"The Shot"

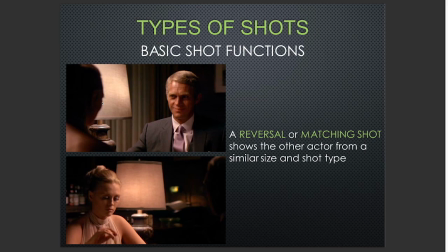1235s
What you notice is that she's right here, and guess what? She's right here in the frame, so she hasn't changed sides at all, right? She's right here in the frame, and then also in this next frame that they end up cutting to, she's also in the same place.
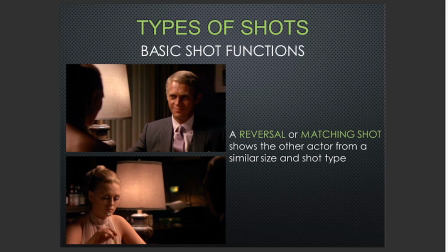1254s
The difference is I can see her face down here when it's reversed, but I can't see her face right there. And the same thing applies to him. When we talk about matching, one thing that you also want to think about, or one thing that I think about, is matching action.
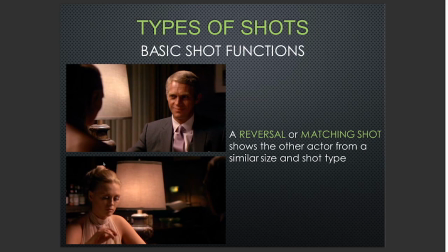1269s
So for instance, as we cut, what you'll notice is you can see her hand coming up. We can't see it right here, but sometimes we don't have restricted motion, so that means that maybe in an interview, and this is what this is used for, is interviews and conversations.
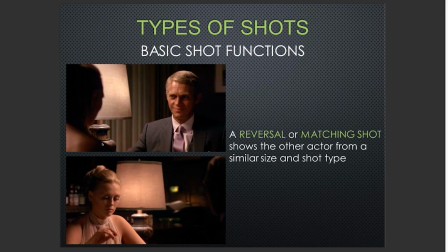1287s
But in an interview, you might have somebody that's really animated, that likes working with their hands and talking with them, and so by switching it, it makes for you want to think about matching that action. So for instance, if she has her hand up right here, and is moving,
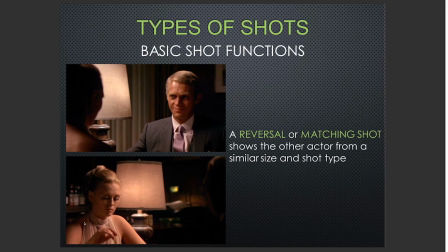1305s
I should see that same motion match over here as I cut to it. All right, we're gonna move along.
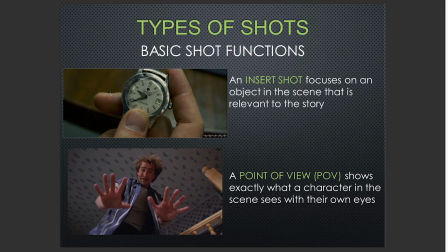1312s
All right, so next up, of course, you got an insert shot. So this, it just focuses on things that you want the audience to focus on. But with this, one thing I want you to keep in mind is that it's only on specific things, and you don't shoot the whole scene.
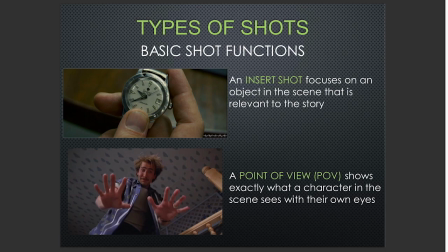1328s
Like if it's a 5-minute scene, you don't shoot this for 5 minutes, right? That it would just kind of make no sense. You want to shoot it in the right context. So if I'm this actor, I might say the lines that correlate with me holding this watch.
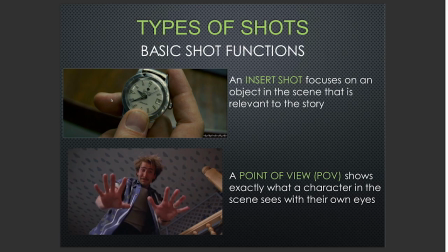1342s
But again, I'm not going to play out the whole scene by just focusing on that, because it's just going to be an insert that's going to be inserted whenever it's implied that I look down at my watch.
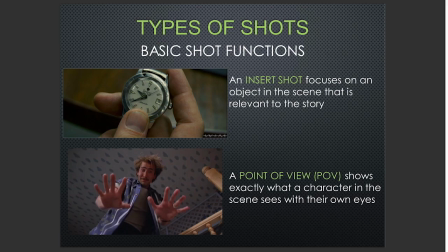1357s
The POV shot, the point of view shot. So pretty much right here, you can see this is probably a little baby or something like that. And again, the idea of it is to just play on the point of view of some person, right? And again, the concept is you are mimicking,
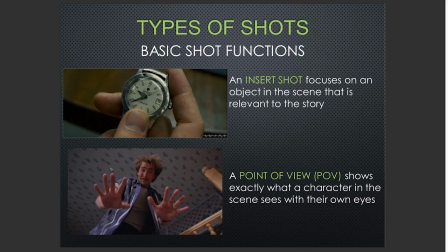1376s
or you are simulating the point of view that somebody is looking at. So for instance, right now, you have you're looking through the eyes of a baby, right? So the baby is looking up, and you have this guy that's kind of
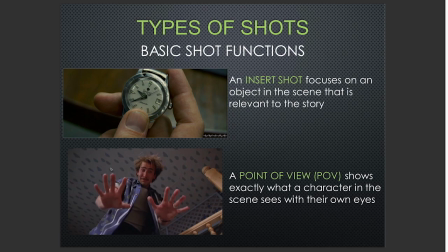1393s
that's kind of like, I guess playing with the baby, doing whatever, hide and seek, or with the eyes, or whatever he's doing. But again, you have that perspective. So whenever you think of the point of view, you want to think of the perspective of whatever person
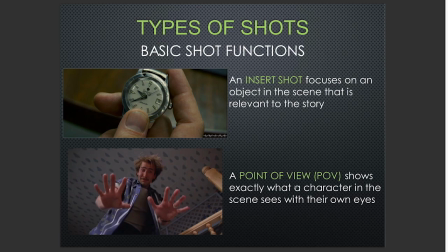1409s
that you are, or that the point of view is being modeled after. And with that, you can be very creative in many ways. I want you to think about some ways you can be creative with the point of view shot. But yep, that's the concept of that.
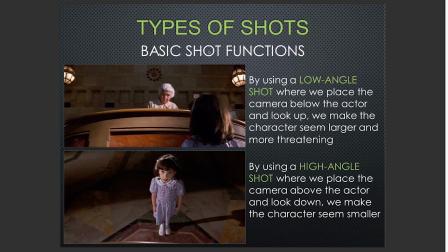1424s
Next, we have some more basic functions. So the low angle shot, the main thing that I want you to get with the low angle shot is that if you notice this lady, it makes her look very, very strong, right? It makes her look big. And that's really the idea of it.
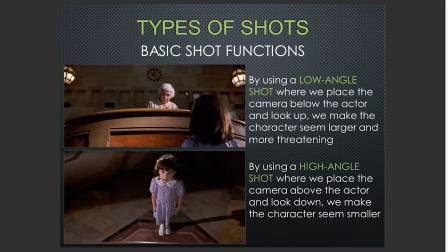1440s
The low angle adds strength to that person, right? Makes them look very, very powerful. The high angle shot, as you can see with Matilda, it makes her look very, very weak. And that's just it. So again, one thing I want you to remember is the low angle shot makes them look what?
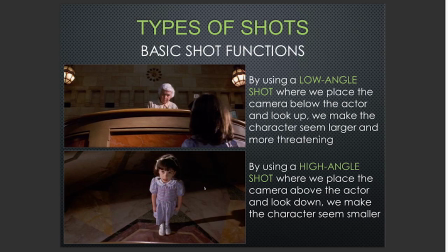1460s
Strong. And the high angle shot makes them look what? Weak. All right, moving along.
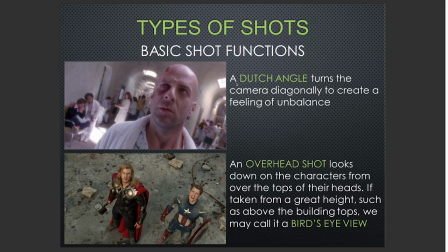1466s
So we have basic shot functions, the Dutch angle. This is nothing new for you. The basic idea of it is that the camera is off balance. Like if you notice, it's tilted.
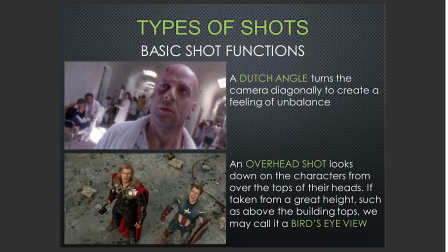1479s
And with this, I want you to keep in mind that it would be on a tripod and it wouldn't be shaking, but it would just be tilted. And with that, it just shows you that something is wrong or something bad is going to happen. That's just the idea of it. And then we have an overhead shot or a bird's eye view.
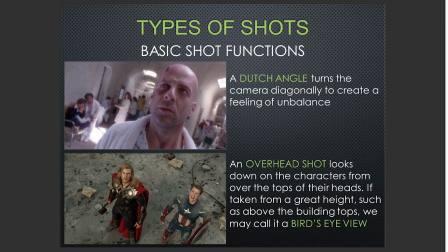1496s
So with this, as you notice, it's the same concept of a high angle shot because you have Matilda that looks powerless, and you also have these guys that look powerless. Also, what it shows is that right here, since it's higher up, maybe this whatever figure is above them,
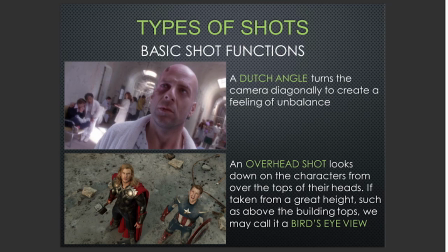1515s
maybe it's really, really, really massive. And then, it also helps to see the facial expressions on their face. But again, that's just the idea of the bird's eye view. It's just an extended version of making them look weak.
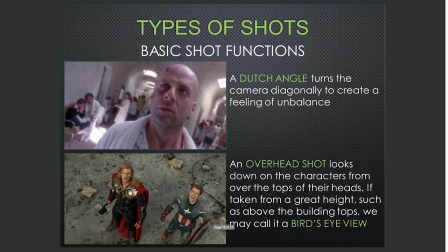1530s
So it's like she looks weak, but they look weaker. All right, moving along.
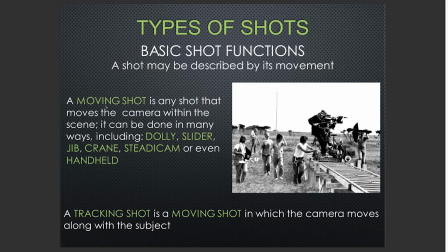1538s
Basic functions. Now we have how the camera moves. So we have a few different ways we can do that. It can be done by a dolly, a slider, a jib, a crane, a Steadicam, or even it can be done by your own hands, so just holding the camera, which is something that some of y'all do.
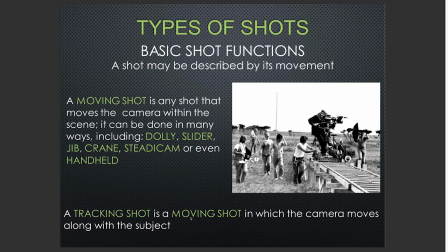1556s
And then we have a tracking shot. Is a moving shot in which the camera moves along with the subject. So yep, that's pretty much self-explanatory. The dolly, for instance, this right here is a dolly, right?
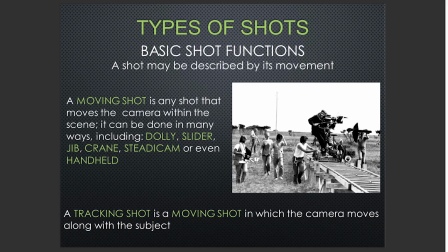1571s
So the fact that the camera is pointed this way, if you move from left to right, that's called tracking or trucking, right? And like right here, imagine the actor being or actress right there, and if they're walking right here and the camera is moving with them, they're being tracked, right?
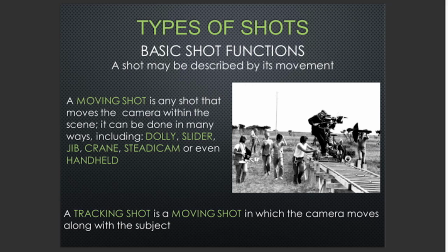1588s
Or else they're being, or I guess you could say they're being followed, right? Just side by side. But again, if it's from left to right, that's tracking or trucking. And the other thing is, imagine if the dolly was I had wheels on it and it was moving
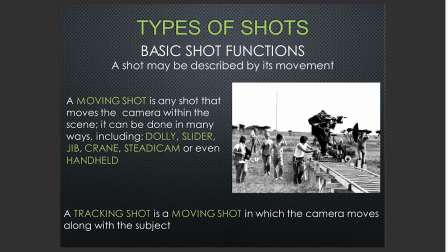1608s
forward or backwards, right? That is called dollying. So it could still be on these tracks, but imagine this camera operator moving it, moving the camera to where it's facing this direction.
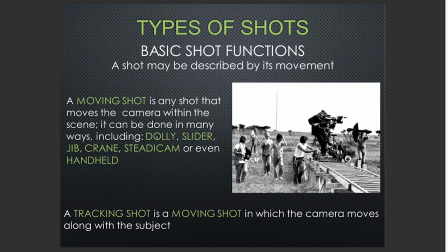1620s
And the opposite would happen. Again, it would just be a dolly. All right. A smaller version of this is a slider. I encourage you to look that up on the internet. And now we're going to look at some jibs, cranes, and Steadicams.
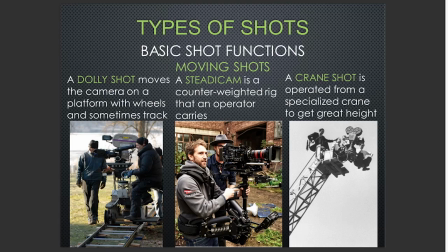1635s
All right, so of course this is a dolly again. This is a Steadicam. So the object of this or the idea of it is to be able to move the camera around with fluid motion. Over here, it's on the track because you want the motion to be fluid. Next up, you have the crane or jib.
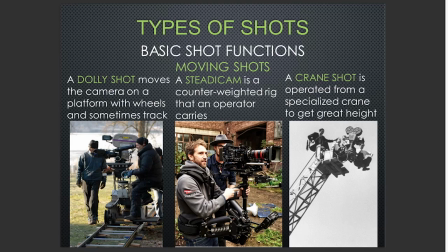1655s
It moves high in the air, and it just gets those aerial shots. And it can also go down low all the way to the ground to show that dynamic between the two. But again, that's all it is.
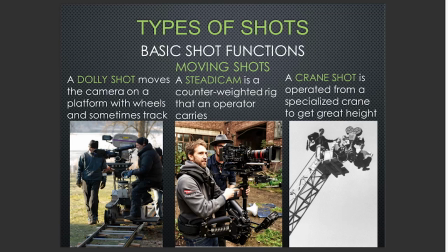1667s
It just gets those high up shots to show the landscape and also to move through space. And get some really, really high production value type of shots. All right, so next, last but not least, we have a zoom shot. So the zoom shot is used to really to zoom in during a shot or to zoom out, right? So with that, you want to definitely make sure that that your zoom speed is fluid. But again, right here, it starts out as somewhat of a not really a wide shot, more like an over the shoulder shot. But imagine the shot starting out like this and then zooming into her face. Or maybe the opposite happens. Maybe it starts right here on a close-up and it zooms out to this shot. But that's just the idea of that.